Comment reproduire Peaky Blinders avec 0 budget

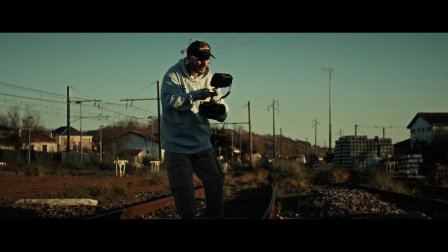(5:08)
Nous avons complété la scène avec des plans plus posés pour donner suite au plan précédent et nous avons profité de la lumière en backlight,
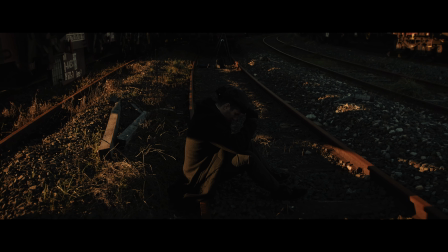(5:15)
c'est-à-dire derrière le sujet, pour illustrer l'évolution de l'état d'esprit du personnage, qui lui s'assombrit pour révéler par la suite son vrai visage.
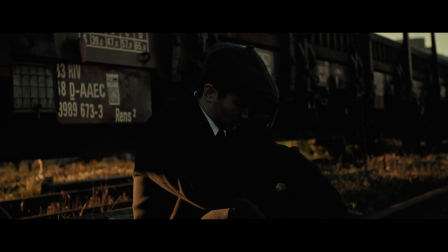(5:22) La poule après, lève-toi.
Toujours à main levée, nous avons enchaîné plusieurs prises différentes pour exploiter au mieux la lumière ambiante qui évoluait très rapidement.
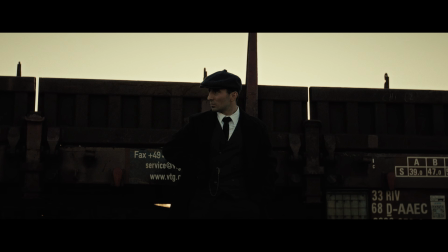(5:31)
Nous sommes passés de l'impatience et la dynamique à la réflexion personnelle et la prise de conscience de notre personnage.
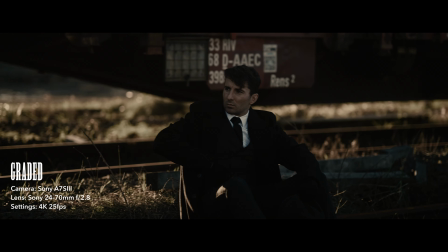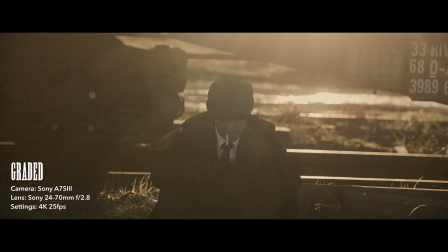(5:46) Brass rings in the center and a wind.
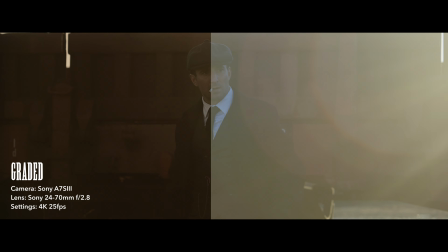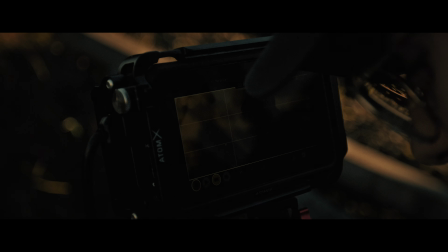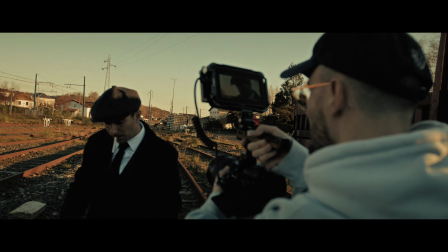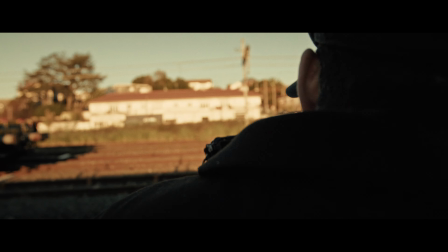(6:05) vous rendez pas compte?
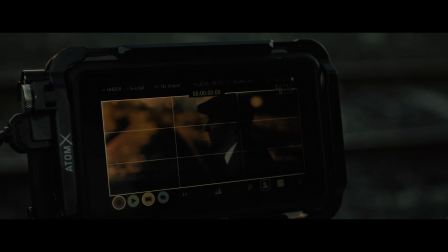(6:11) Oh là, il va tuer quelqu'un là. Oh, pas mal même le profil d'aigle. Oui, on est quand même là.
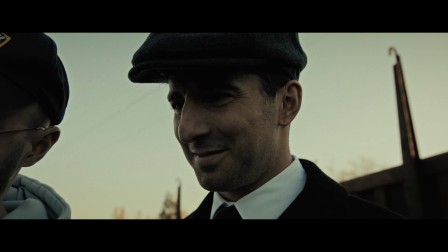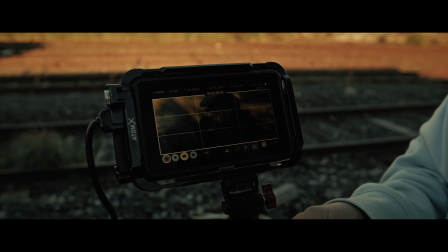(6:26) Avec les bouquilles au fond là, le 85. Les bouquilles. Les
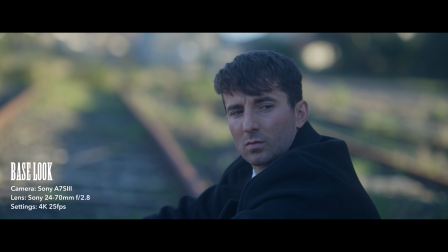(6:32) bouquilles.
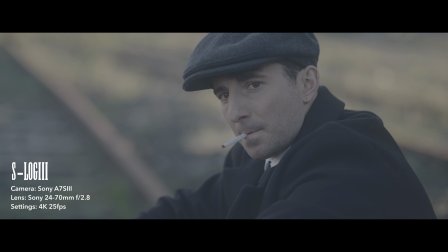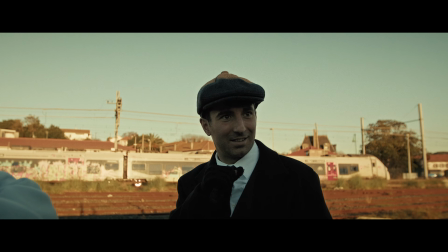(6:46)
Comme je vous le disais au début de cette vidéo, la zone était en travaux. Nous devions donc être très discrets pour ne pas nous faire repérer et potentiellement virer des lieux avant la fin du tournage.
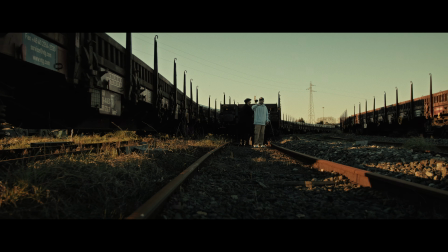(6:55)
Parce que bien que nous n'étions pas en danger, je ne suis pas certain que si on nous voyait faire, on nous laisserait filmer nos scènes tranquillement sans rien nous dire.
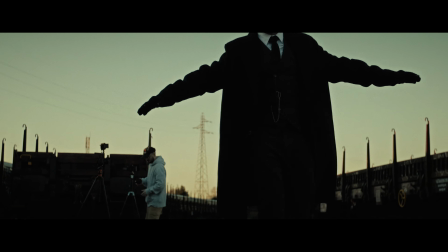(7:02)
Nous avons finalement pu reprendre et enchaîner avec le plan principal symbolique.
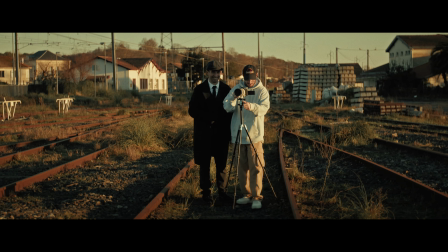(7:06)
Pour cela, on a pris du recul. Beaucoup de recul. Non, j'ai dit beaucoup.
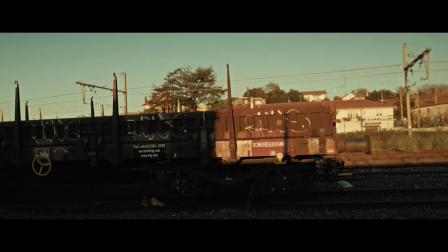(7:12)
Encore un peu. Voilà. On va essayer de faire en sorte que quand je marche, des fois je suis éclairé par le soleil, c'est très sombre.
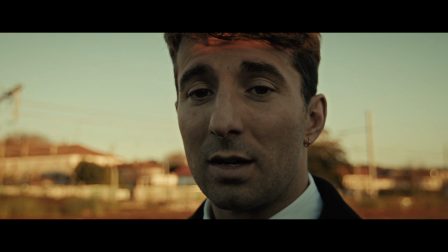(7:19)
Et du coup, ça peut être hyper stylé si ça me détache avec la chemise. Donc là, on a mis le 770-200 sur la 7-4.
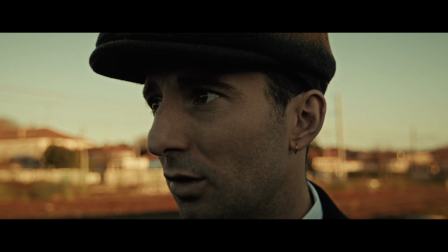(7:28)
En mode ralenti, du coup, il y aura le crop factor. Donc on aura un équivalent à peu près 300 mm.
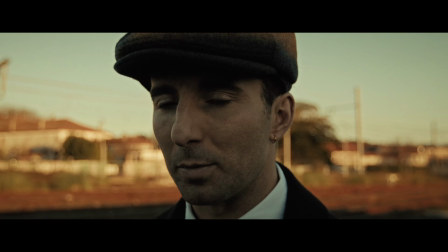(7:32)
Une méga compression, ça peut être stylé. On va voir si j'en suis impressionné, on va faire un premier test. Avec le 200 mm à équivalent 300 mm,
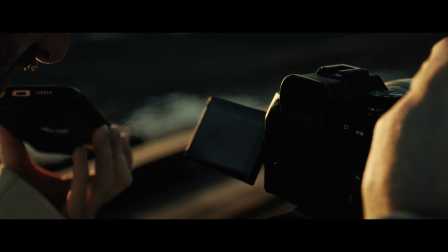(7:40)
grâce au crop factor des 50 images par seconde réglé sur le Sony A7 IV, nous avons pu bénéficier d'une très satisfaisante compression.
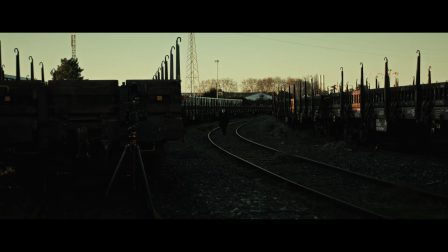(7:47)
Ça nous a également permis de créer une composition très intéressante avec les leading lines au sol,
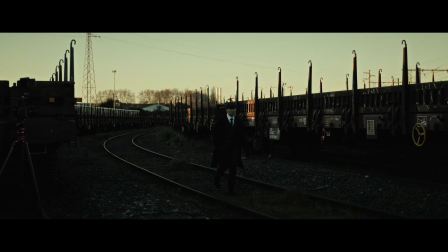(7:52)
qui sont les lignes directrices, grâce aux rails qui mènent le regard jusqu'au personnage. Les trains en background pour remplir notre cadre et masquer le paysage qui aurait démasqué notre monde moderne.
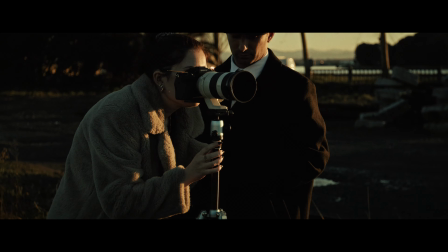(8:01)
La touche finale, le détail qui vient parfaire notre plan, c'est le passage d'un rayon de soleil dans un petit puits de jour.
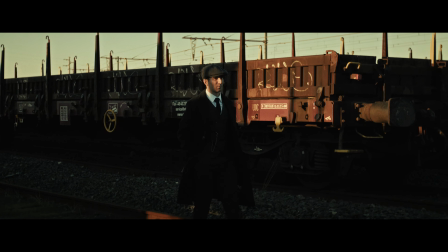(8:06)
Entre deux trains, pour venir éclairer partiellement le visage de notre personnage à plusieurs reprises et le détacher du fond.
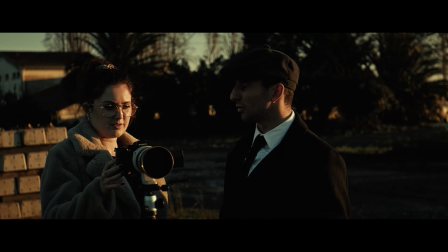(8:13)
Ce qui fait toute la différence dans notre scénario,
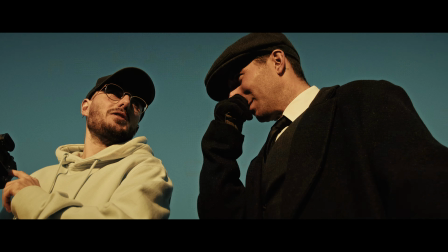(8:15)
puisque cela vient donner une nouvelle dynamique à la scène avec beaucoup de caractère qui sera également accentué par l'effet slow motion du plan.